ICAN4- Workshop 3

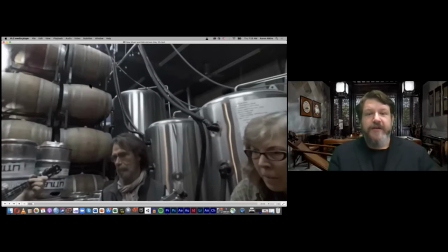1136s
You can see the barrels over here in the corner, the vats over here.
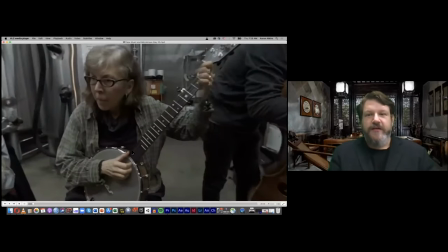1142s
We've got another banjo player here. We've got a gentleman on a stand-up bass.
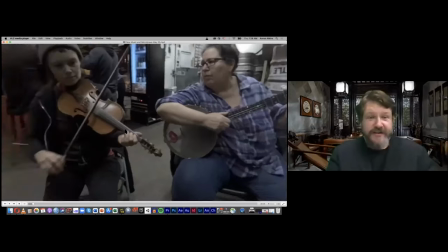1151s
for just a second so you can kind of see it play out so with
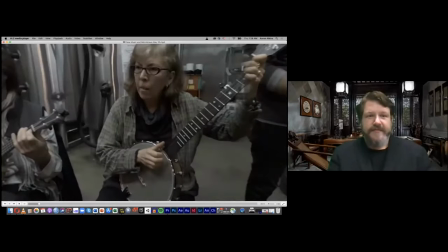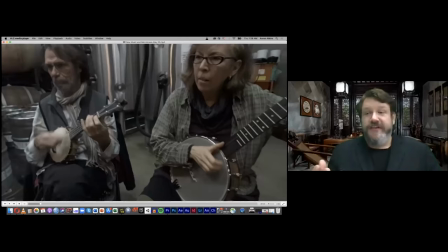1169s
the opening shot the opening shot is um there's no motion to the camera and one of the things that we kind of talked about yesterday is every time you change a scene or or go to fade to black or bring back up your brain in the headset that actually has to reorient itself.
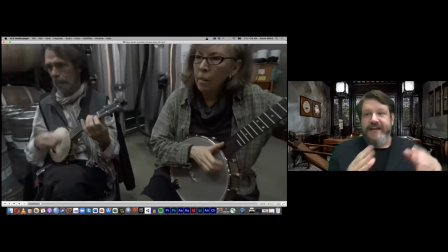1184s
So one of the things that we learned throughout this process is that each one of our shots are a lot longer than you would find in traditional film. And they're not cut as quickly as you would see in traditional film, especially nowadays with modern filmmaking.
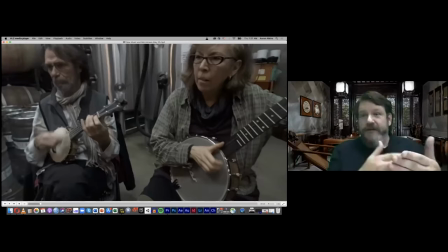1201s
So the shots are extended, they're a little bit longer and you'll kind of see that as we move forward. But that is intentional because we shot this specifically for somebody in a headset, not necessarily on a computer screen.
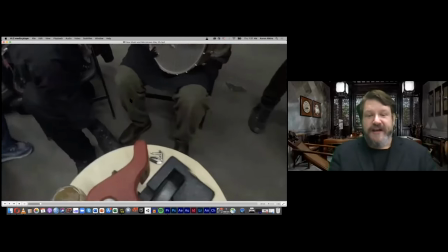1212s
So one of the things I do want to point out is I look down and you can kind of see our camera rig.
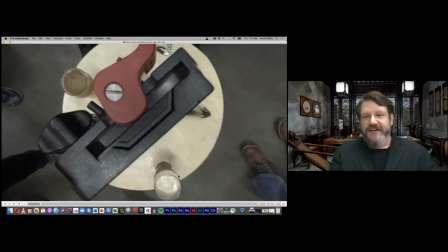1217s
Of course, you have the beverages that the musicians were drinking, but this is our tripod.
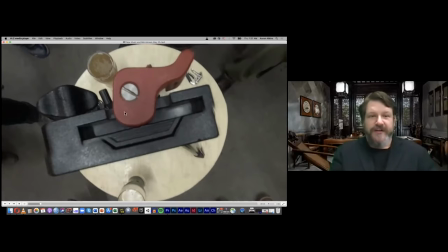1223s
You can see it over here. Our audio equipment is actually right below. It's being blocked out right over here.
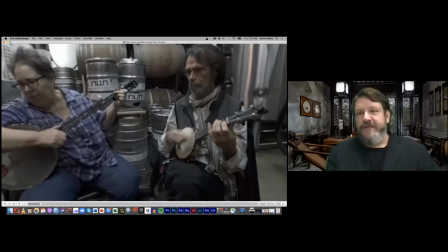1231s
But I want to mention this because we brought it up yesterday when somebody asked a question about it.
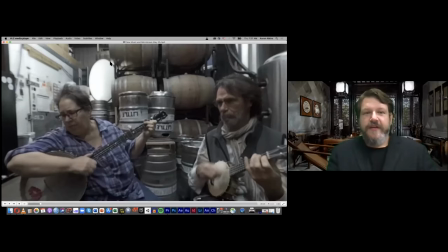1236s
see this white circle right here these circles are where we are stashing our lights
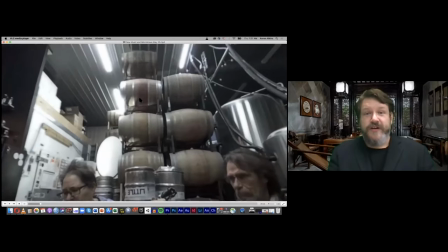1242s
so the scene itself was way too dark these fluorescent lights did not do a good job of lighting the scene
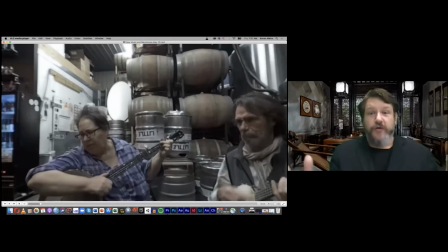1248s
it's essentially a bar room or a brewery room so we had to place lights in different locations so
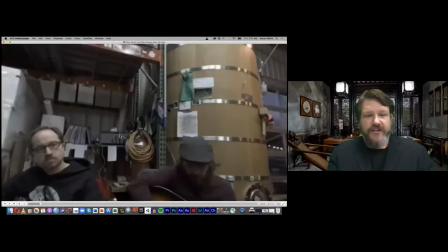1254s
there's one of them we have another one that's actually back here behind this gentleman
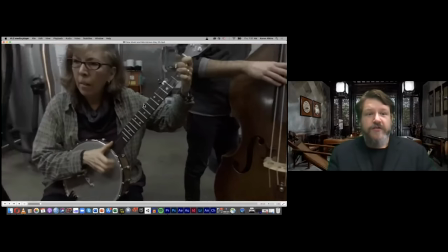1259s
and our crew is actually standing behind and myself we're actually
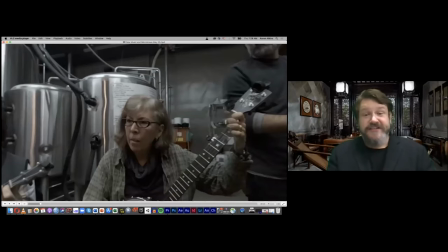1264s
standing behind these vats so i'm monitoring this scene as i'm shooting it um with my uh with my
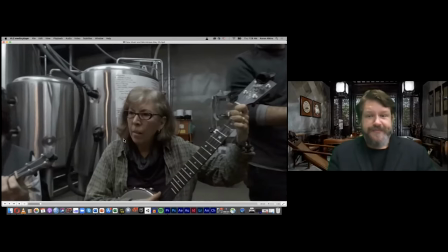1269s
my with my crew um over here so i'm going
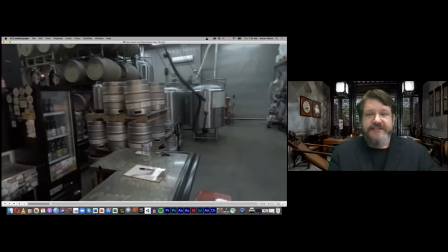1274s
to move forward a little bit and this is another take we were actually we're hiding the same location but this actually
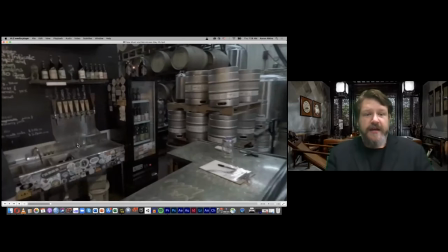1283s
begins the interview with the owner of this place his name is sean and he is right here so one of the things i do want to point out is the text i
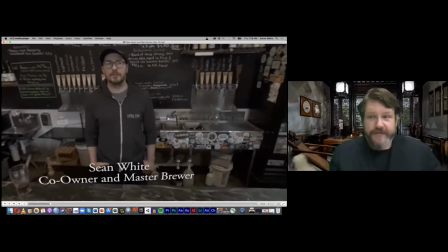1291s
have here identifying him of course in television this is a standard lower third um co-owner and master brewer you know so we had an interview with him
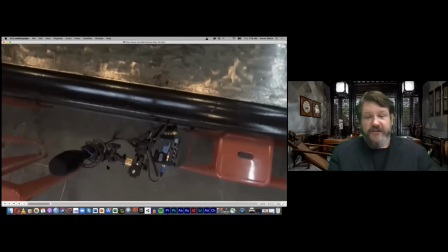1299s
i actually had positioned the camera right here again you can look down to see our rig this is our this is a sennheiser ambisonic audio microphone it's running directly into this four channel processor which in turn has a memory card storage on it so when we shot this you can't
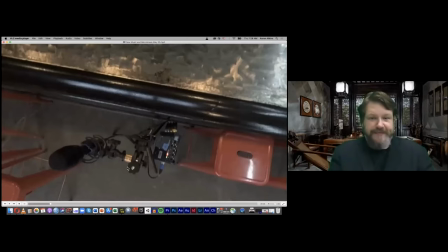1315s
actually see the camera um because the angles of the lenses is it's actually negating or erasing the monopod, the stick, which is really kind of useful. But at the same time,
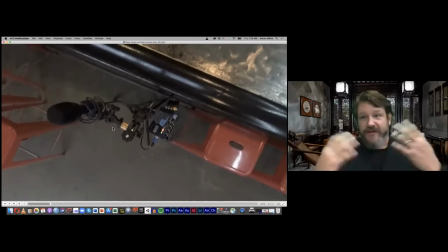1329s
I wanted to make sure that we didn't edit out any of our equipment because that would violate the ethical standards that we set for ourselves when we were putting this together.
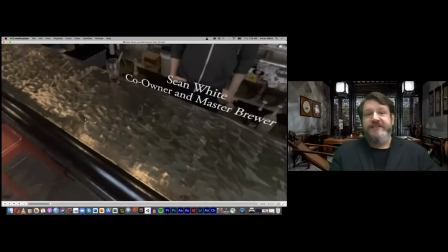1338s
But we did place this right here as if a customer in the headset would be sitting at this bar with this individual having a conversation.
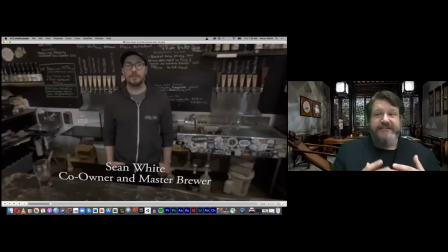1347s
so we didn't necessarily want to approach the camera as a character in this sense but we wanted to approach the camera as an observer at a fly on the wall and as you can see sean white here is speaking directly into the camera i'm gonna let this play for a second but um
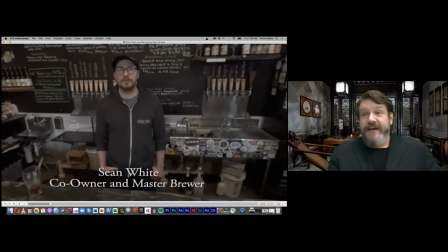1361s
the text right here um it is actually looks pretty small looks pretty standard on this screen but in the headset this is a mistake that we made going in this text is giant in order to actually read the words co-owner and master brewer in the headset itself, you have to do one of these.